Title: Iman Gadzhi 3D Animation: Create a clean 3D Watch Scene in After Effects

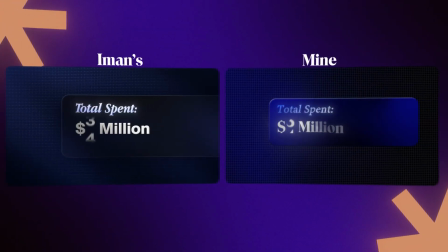(0:00)
I rebuilt this animation from one of Iman Gadzhi's videos.
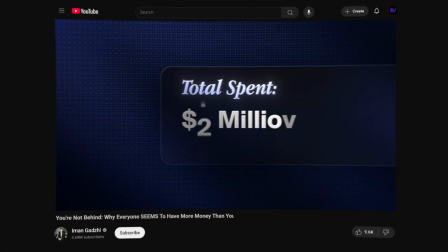(0:03)
Today I'm going to show you how Iman's editor really made this animation using After Effects.
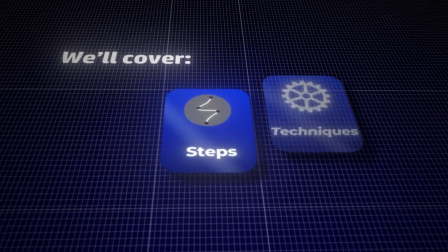(0:10)
We'll cover the exact steps, techniques, and effects they use to get that signature look.
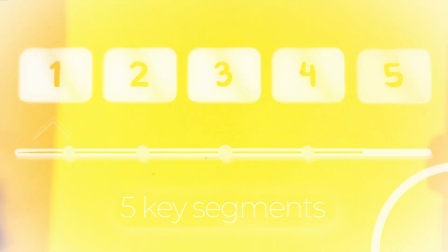(0:15)
This tutorial is split into 5 key segments. First, I'll show you the trick to creating that unique gradient and grid.
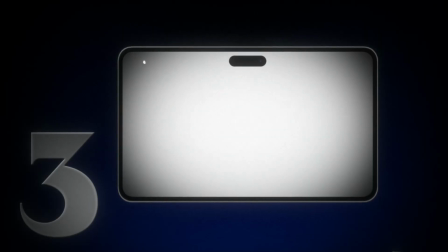(0:23)
Second, we'll create the main case and the animated text. Third, we'll dive into the 3D watch and creating realistic shadows.
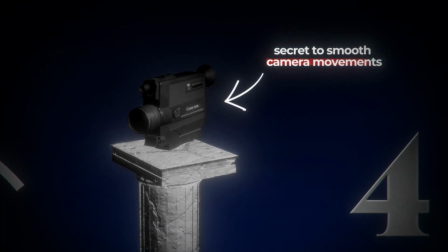(0:31)
And finally, you'll learn the secret that big editors use to get these smooth camera movements.
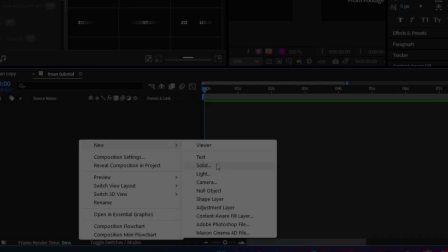(0:37)
Let's get started. First of all, we'll create our gradient background starting with a new solid.
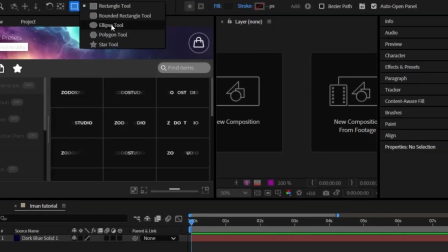(0:43)
I'm picking a deep, rich blue here to set the mood for the entire scene.
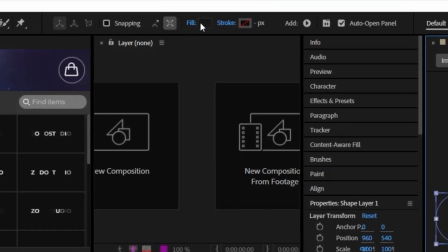(0:47)
Grab the ellipse tool and draw a small circle in the top left corner to act as our light source.
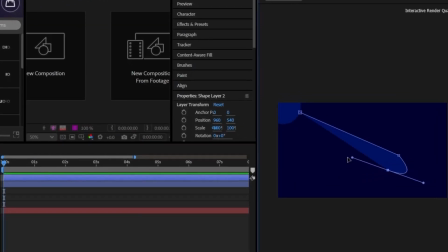(0:53)
For the color, let's go with a blue that's just a shade lighter than our background so it stands out. Switch to the pen tool and draw some abstract shapes like beams of light coming from the circle.
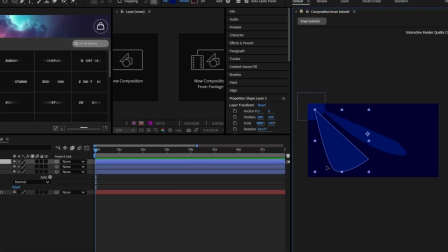(1:02)
They don't need to be perfect. The goal is an organic, flowing look. One long, thin one and then a slightly wider one next to it is perfect.
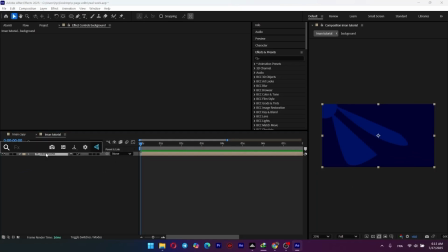(1:11)
Select all these shapes and pre-compose them. On this new background, pre-comp, add a blur to soften everything up.
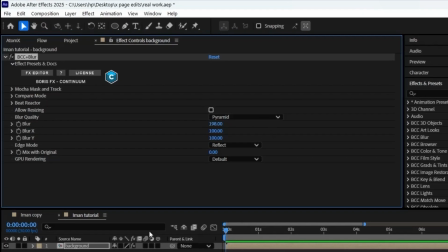(1:18)
I'm using BCC blur, but a standard Gaussian blur works just as well.
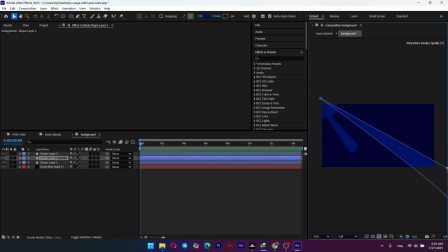(1:23)
Crank up the blur amount significantly to soften those hard edges. That's the look we're after. I'm just quickly jumping back inside the background composition to tweak the shapes. A little adjustment here and there really helps sell the light ray effect.
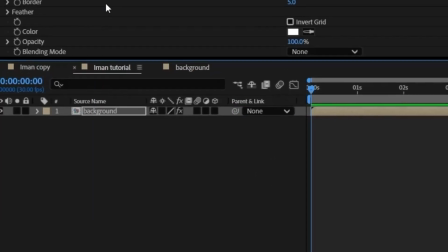(1:38)
Back in our main comp for that clean high-tech look, apply the grid effect to our background.
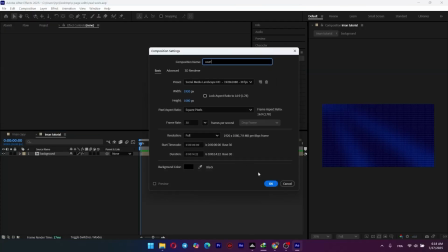(1:43)
Our background is done. Now let's create the main info card by making a brand new composition.
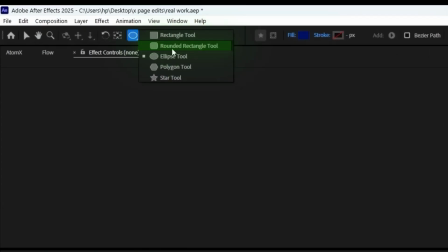(1:48)
Inside this new comp, drag in the background composition we just made. Select the rectangle tool and draw out a wide rectangle.
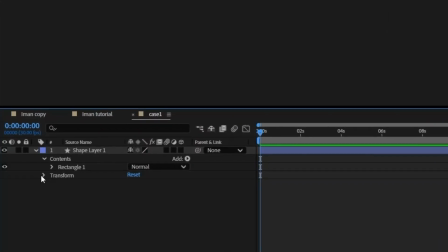(1:56)
To get those sleek rounded corners open, the shape layer properties, go to rectangle path 1 and just crank up the roundness.
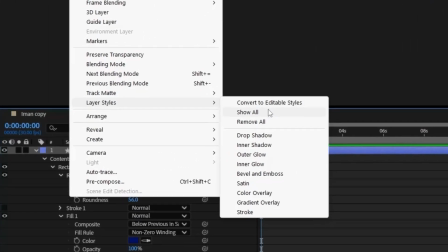(2:04)
To give this card some dimension, right click the layer, go to layer styles and select bevel and emboss.
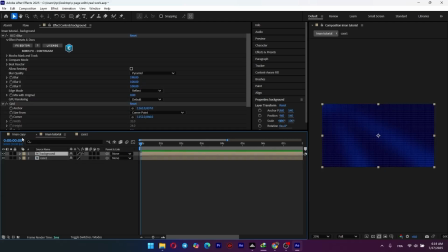(2:11)
Instantly, you get that nice glassy 3D edge. It's a simple trick that adds a ton of production value.
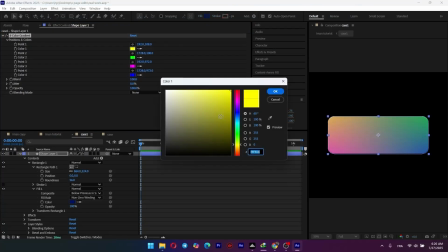(2:17)
A solid color is a bit flat, so let's upgrade it to a gradient. Search for the 4-color gradient effect and apply it. The key here is choosing colors from the same family to keep it looking clean.
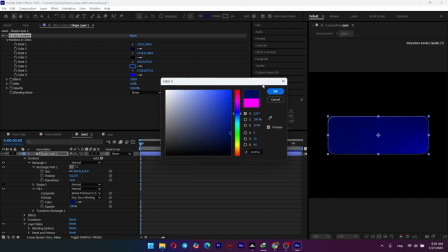(2:29)
I'm going with a blend of dark blues to match our background aesthetic. You can move these points around to change how the colors blend.
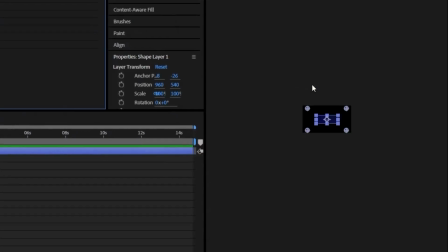(2:36)
I'm positioning them in the corners to create a nice diagonal flow. Beautiful.
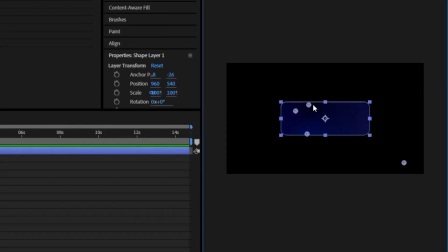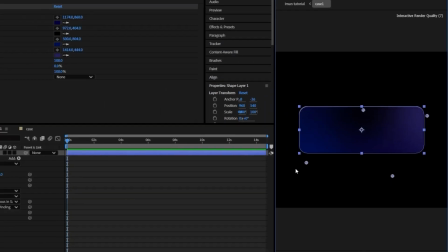(2:52)
All right, the card's ready now. It's time for text.
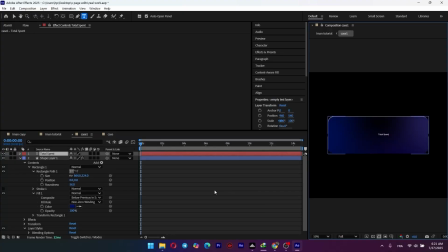(2:55)
Let's add a text layer for the title, total spent, and another for the value, which we'll use million for now.
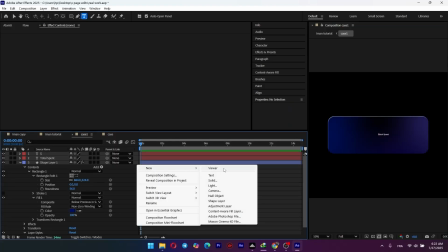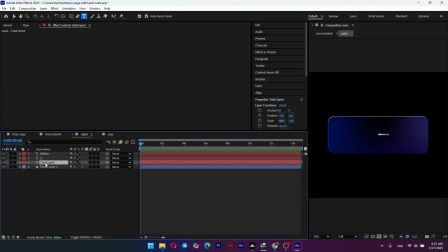(3:07)
For the total spent title, let's choose a sophisticated font. Minion Pro is a great choice here.
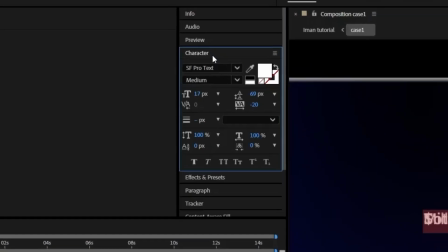(3:13)
We'll adjust the size and spacing to make it look clean and readable.
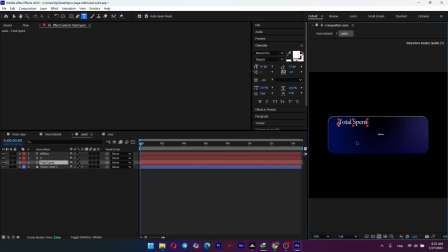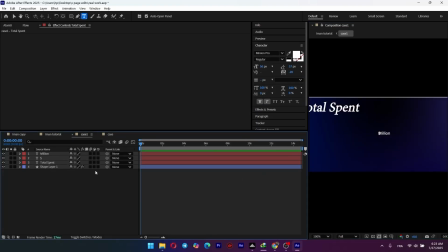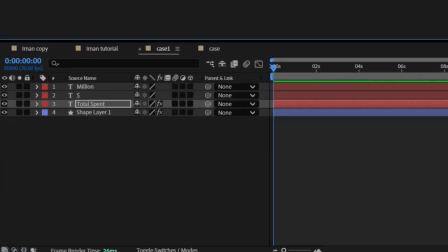(3:35)
To make the text pop, let's give it a subtle gradient. Apply the gradient ramp effect.
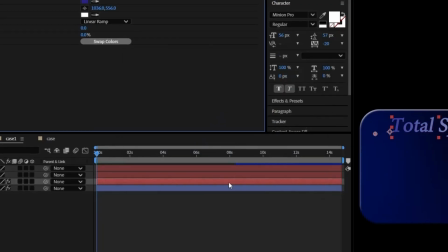(3:39)
We'll set the start color and the end color to a darker blue, then just adjust the ramp points so the gradient flows nicely across the text.
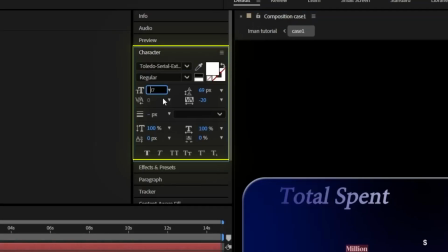(3:48)
Now for the main value. $5 million. I'm using a bolder, more prominent font for this.